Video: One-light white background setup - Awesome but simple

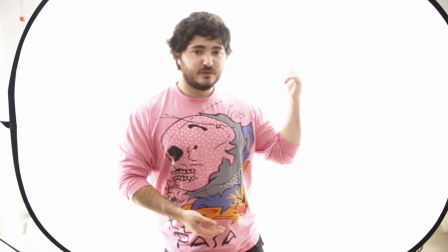[3:54]
Specifically for this one I have the Pixar Pro turned all the way down,
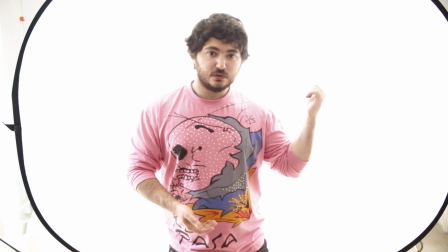[3:58]
I could turn it up if needed but for now I just got turned all the way down and then I have the camera set to something like
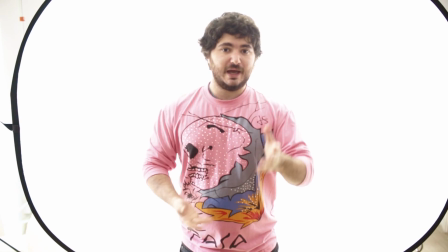[4:04]
1 thirtieth of a second ISO 100 and f4 but you know if
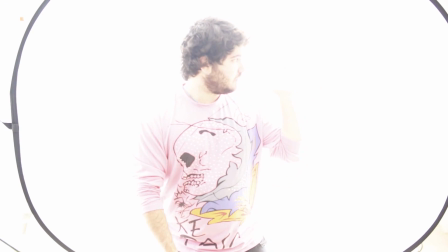[4:10]
I wanted to I could make the light much brighter but
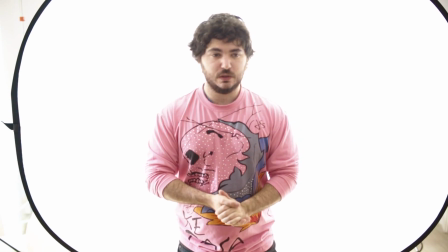[4:15]
for now I don't really need to so so yeah this is a very nice
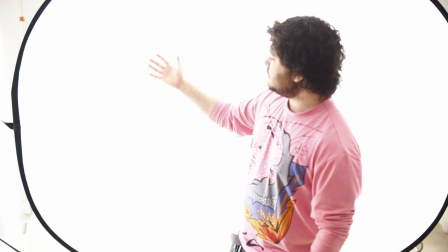[4:19]
background doing something like this allows you to get very very close to your background
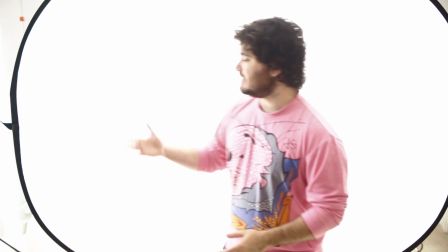[4:24]
without having any shadows because the light isn't coming from here it's coming from
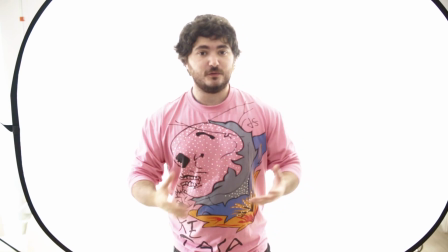[4:28]
the back so you don't have any shadows and so this is something that works very well for very small areas or well there's lots
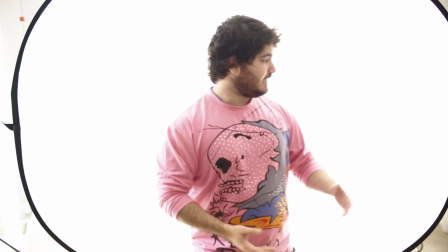[4:37]
of different places where this can be useful and when you know when you don't want any shadows on the background and so of course sometimes it is needed to
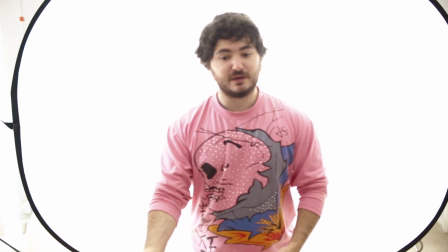[4:45]
maybe put a big piece of paper if you want the light to go like a white background that goes all the way under someone's feet but for something simple
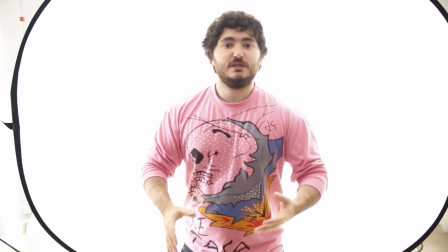[4:52]
and quick this is really lovely very similar to the table that I shoot on the glass table,
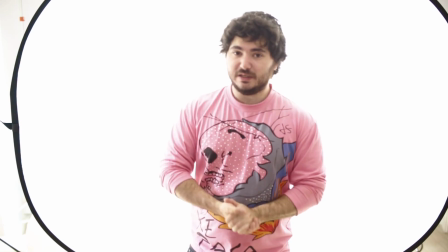[4:59]
which I've posted a video about before. And so this is something I really like, and by the way, you can do this with paper too,
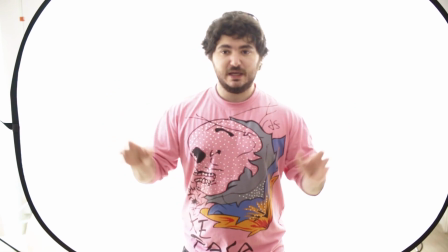[5:05]
but then paper usually takes more light to actually get the light to show through the paper.
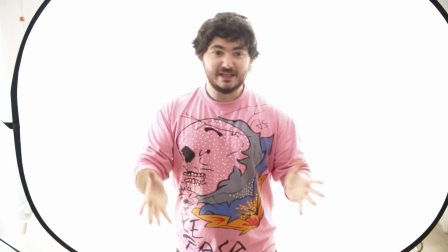[5:10]
Of course, it depends what kind of paper it is. But basically, I really like this, and I hope you guys have found this video helpful.
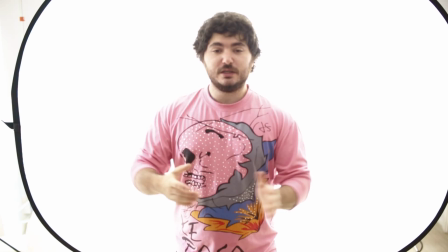[5:17]
You can find links down below as usual. Don't forget to subscribe and check out my other videos, and I'll see you guys soon.
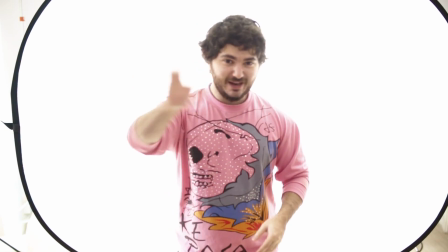[5:23]
Bye!